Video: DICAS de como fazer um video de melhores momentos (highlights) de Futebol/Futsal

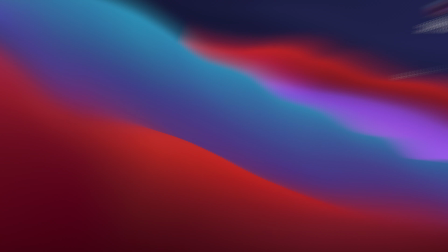0s
Salve galera, Miguel aqui.
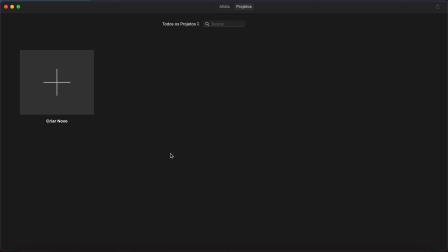1s
Hoje eu vou estar dando algumas dicas pra vocês de como fazer um bom vídeo com seus melhores lances que os treinadores, empresários vão assistir e vão gostar.
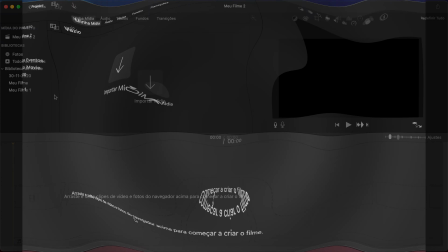10s
Se não é inscrito, já se inscreve no canal, deixa o like e bora pro vídeo. É nóis! Primeiro de tudo, o seu vídeo tem que iniciar com uma pequena apresentação.
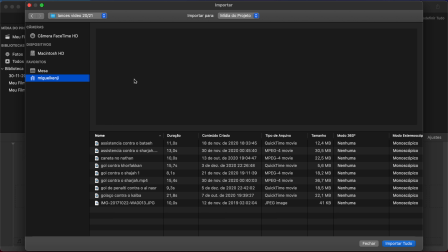18s
Pode usar uma foto, qualquer coisa. Pode ser um vídeo seu, algo do tipo bem simples.
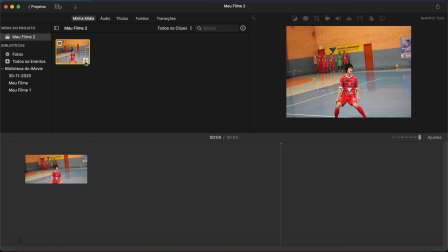24s
Eu vou colocar uma foto aqui só pra mostrar pra vocês. Você vai colocar a foto e vai colocar algumas informações suas.
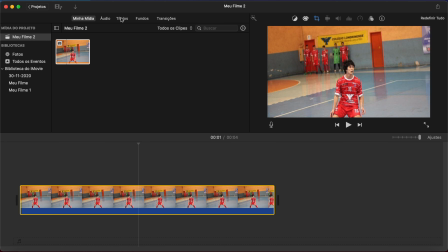31s
Vai adicionar um texto, né? Títulos.
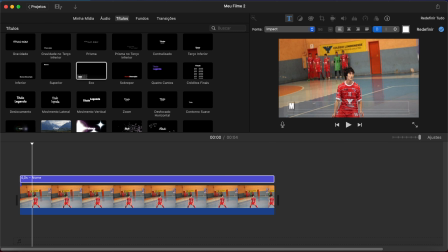37s
Colocar meu nome, né? Colocar minha data de nascimento. Bem simples, só pra ele saber minha idade e de que ano eu sou. Tô ali.
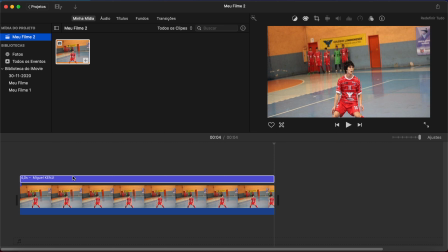51s
Beleza. Bem simples, não ficou bom, mas é só pra demonstrar. Vamos pro vídeo, que é a parte que importa. Vamos adicionar aqui.
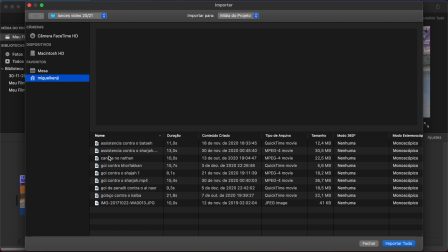59s
Ó, o seu vídeo, primeiramente, tem que começar com as melhores coisas Porque se você deixar o melhor pro final, é muito provável que ninguém vai ver Muitas das vezes, a maioria só vê até metade do vídeo ou só o começo Então,
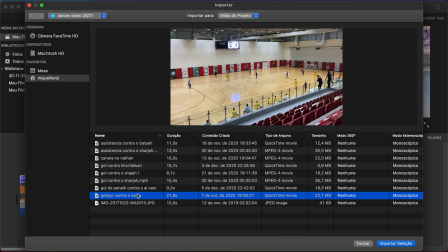72s
tudo que você tiver de melhor, coloca no começo Vou pegar aqui, ó, esse vídeo aqui Que é o,
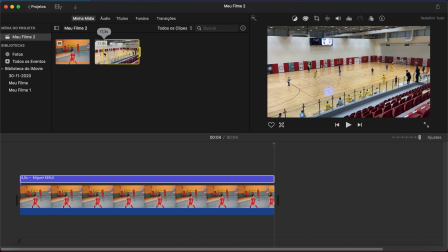77s
vamos dizer, o melhor gol que eu tenho até agora Separa aqui certinho já, cortei, adicionei Beleza
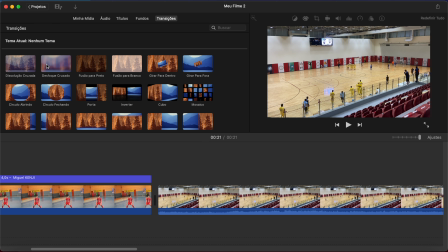84s
Adicionar uma transição, só pra não ficar tão ruim Desfoque, né? adicionei, só pra não ficar aquele corte seco tá vendo que o vídeo ele demora um pouco pra até sair o lance importante, então você já
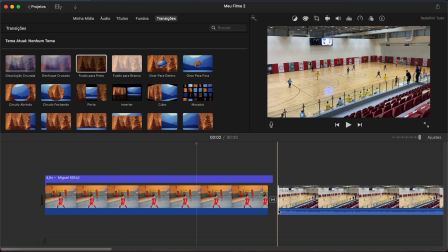103s
esse começo aqui não importa muito, já corta pra ele ficar o mais curto possível e o mais rápido da parte boa, vou deixar na hora que eu der o passe já aqui ó, ó, dei o passe já filmei já recebi E gol Pronto Comemoração não precisa também Então vamos cortar Pronto,
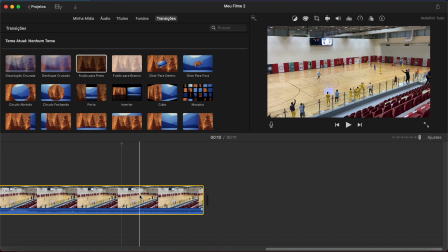123s
cortei Deletou essa parte E como o vídeo é bom Você pode botar um replay Mas coisa rápida Vou colocar aqui
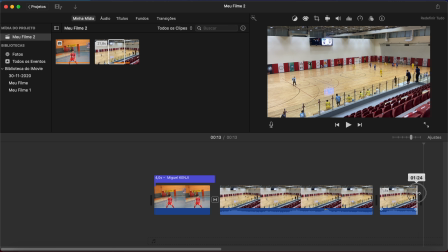130s
Adicionei aqui Se for colocar a câmera lenta Coloca só a parte do chute Só a parte mais importante Porque ninguém quer ficar perdendo tempo Vendo isso, entendeu?
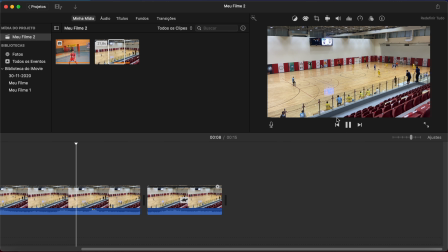138s
E não precisa ser tão lento Só um pouco Aí vai ficar mais ou menos assim, ó Chutou Dá até pra cortar mais um pouco
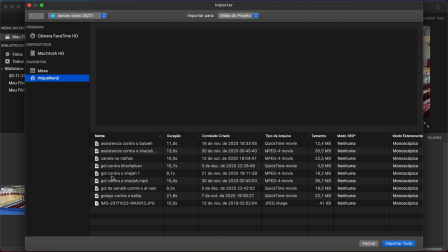149s
E já vai pro próximo lance Vamos adicionar o próximo Escolhi um outro aqui Vai sempre colocando em ordem do melhor pro pior Vamos ver um lance bom Esse gol
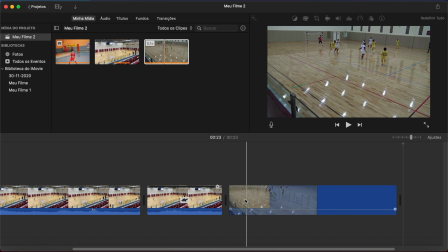158s
aqui, vou colocar de próximo Foi um bom gol Adiciona ele E tem que cortar já Esse começo aqui, que é ruim,
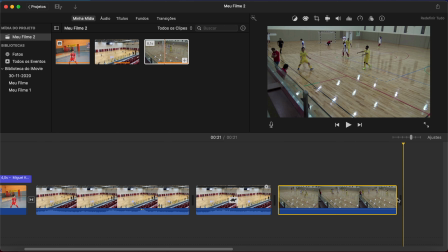164s
não importa muito Já coloca aqui, ó Já corta pra ficar uma coisa rápida E corta o final também Pra não ter a comemoração que ninguém quer ver a comemoração O importante é o gol, o lance Pronto Aí o vídeo fica assim bem curto e rápido
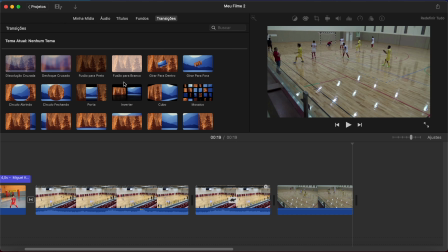179s
derrubou, chutou gol, acabou, e em todos os vídeos não em todos, mas em alguns é bom sempre colocar uma transição assim ó,
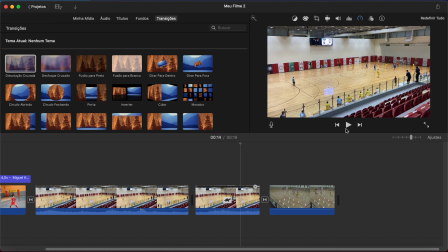186s
pra não ficar tão seco o corte, igual essa
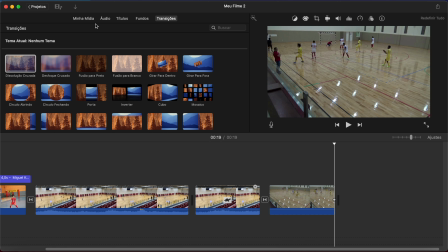191s
coloca uma transiçãozinha que fica mais suave se for no mesmo jogo, você não coloca transição, mas se for em outro jogo pode colocar uma transição,
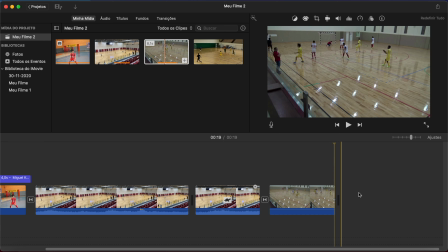199s
aí você vai vendo, aí vou colocar outro lance aqui outro gol fica aqui, adicionei Como falei pra vocês,
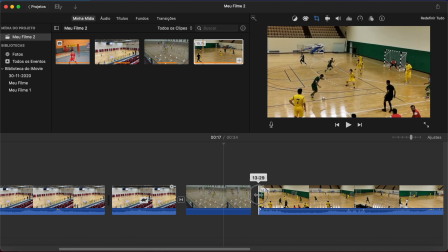207s
o começo não importa muito Ó, essa parte não importa, não mostra nada Ou se você quiser mostrar que você marca bem e tal Pode colocar Vou deixar aqui,
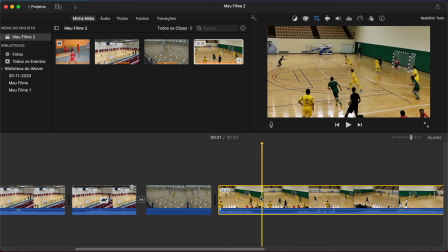216s
ó Coloquei, roubei a bola Se quiser, ó, você pode fazer aqui, ó Roubei a bola Faz um corte
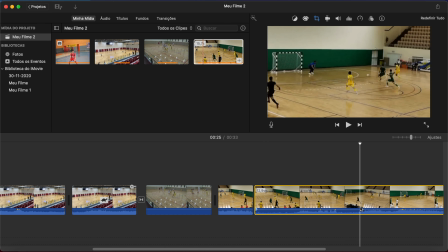225s
Até chegar na parte que é importante Aqui faz outro corte E essa parte aqui, ó,